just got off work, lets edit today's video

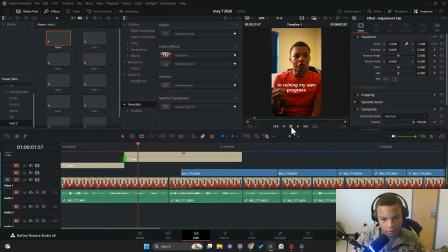503s
It's so funky looking.
Ruining my own progress.
Okay, I like this.
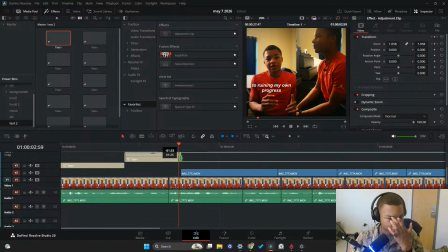510s
I think all we need to do is stylize it now. Hello, welcome to the stream. I'm currently editing the hook for my video.
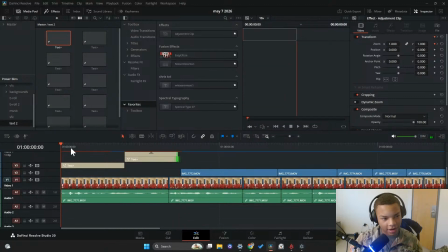517s
This is like the most important part. So we have to get this right or it's cooked.
I think I'm addicted to ruining my own progress.
Okay, this is gonna be a lot of. I'm sorry. This is what 90% of my editing looks like. It's just me rewatching the same part over and over and just nitpicking until eventually I get a video.
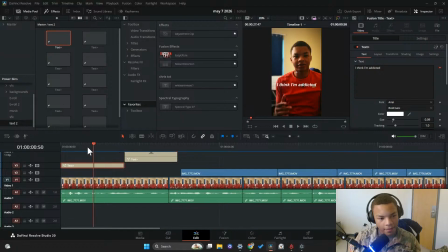536s
That's the editing process in a nutshell.
I think I'm addicted.
Maybe I just shouldn't live stream this. Like this is such a freaking tedious process. I think
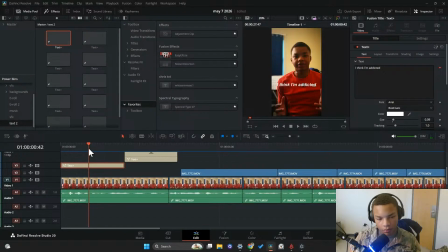what I'll do here is we'll stylize this a little more.
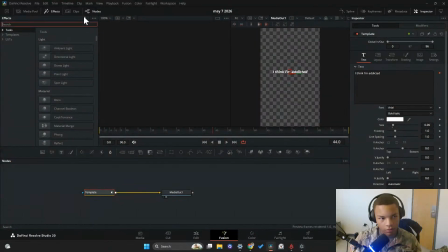566s
So what I'll do is I'll add like a glow. Add a soft glow. Threshold it a little bit. I don't know what that does. Crank down the gain.
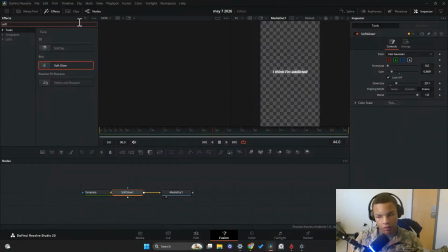587s
And then we'll add a drop shadow. Blur it. Increase the shadow strength a little bit. Decrease the drop distance. Increase the shadow strength.
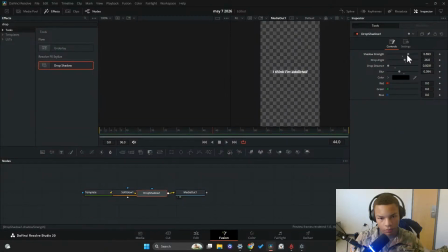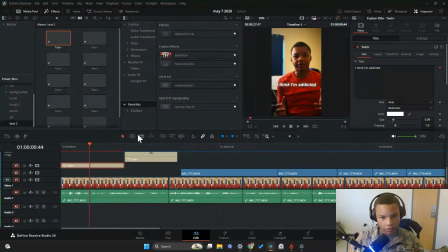613s
Okay, that should look.
I think I'm addicted.
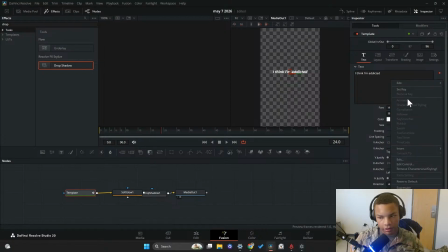622s
And now we need to highlight the word addicted. I feel like that's kind of like the hook here. So we'll add a character level styling so we can change the characters here.
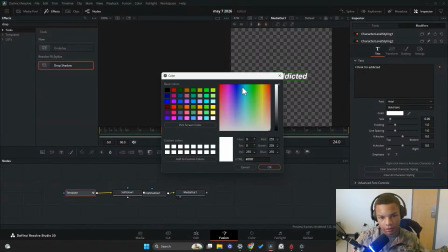633s
Come in here, and then we'll change the color. I want to make this stick out, but I don't want to make it like corny.
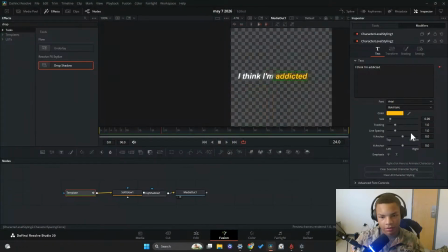641s
So I think like this yellow color is a pretty clear indicator that it's like a big deal. And then if we can find a nice font that suits this, I think that would help. Maybe capitalize the word.
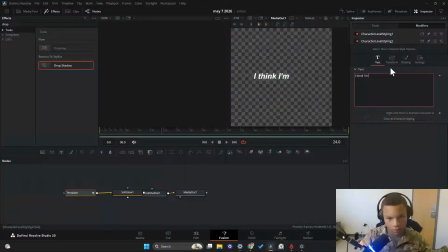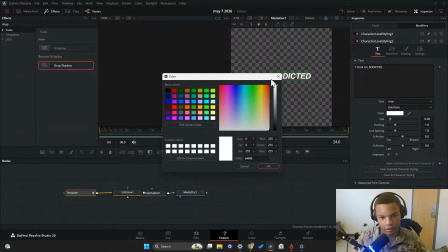666s
We'll try that. I think this will work a little better. Nice.
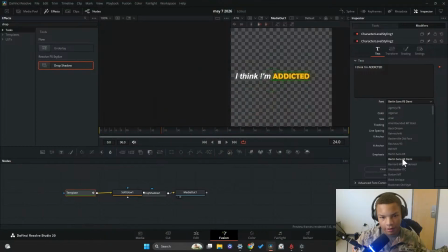673s
That sticks out. And then we just need something. I think something like this works really well. And then we can add.
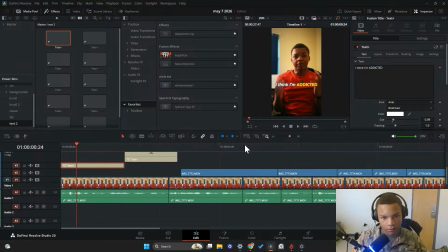685s
Actually, I think this looks fine.
I think I'm addicted.
It's a little more subtle. It's not like I feel like we can maybe make it a little bigger. It's like it's almost too subtle.
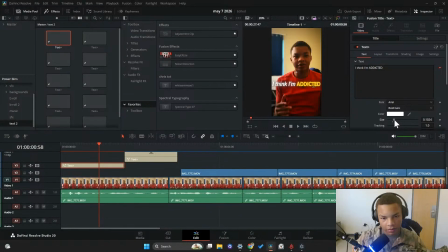707s
We can maybe size it up just a little bit. Just a little bit. Okay, this works pretty well actually.
Ruining my own progress.
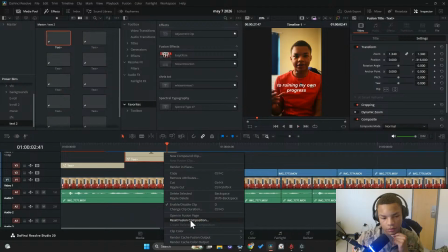729s
Yeah, I like that. I like that. And then we'll copy this.
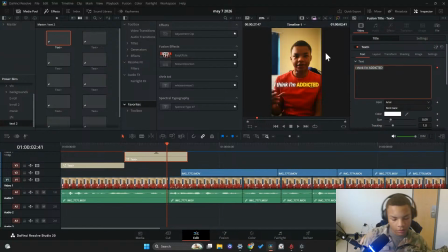736s
This will replace this one, and then we'll just kind of like use the same. We'll use the same format basically.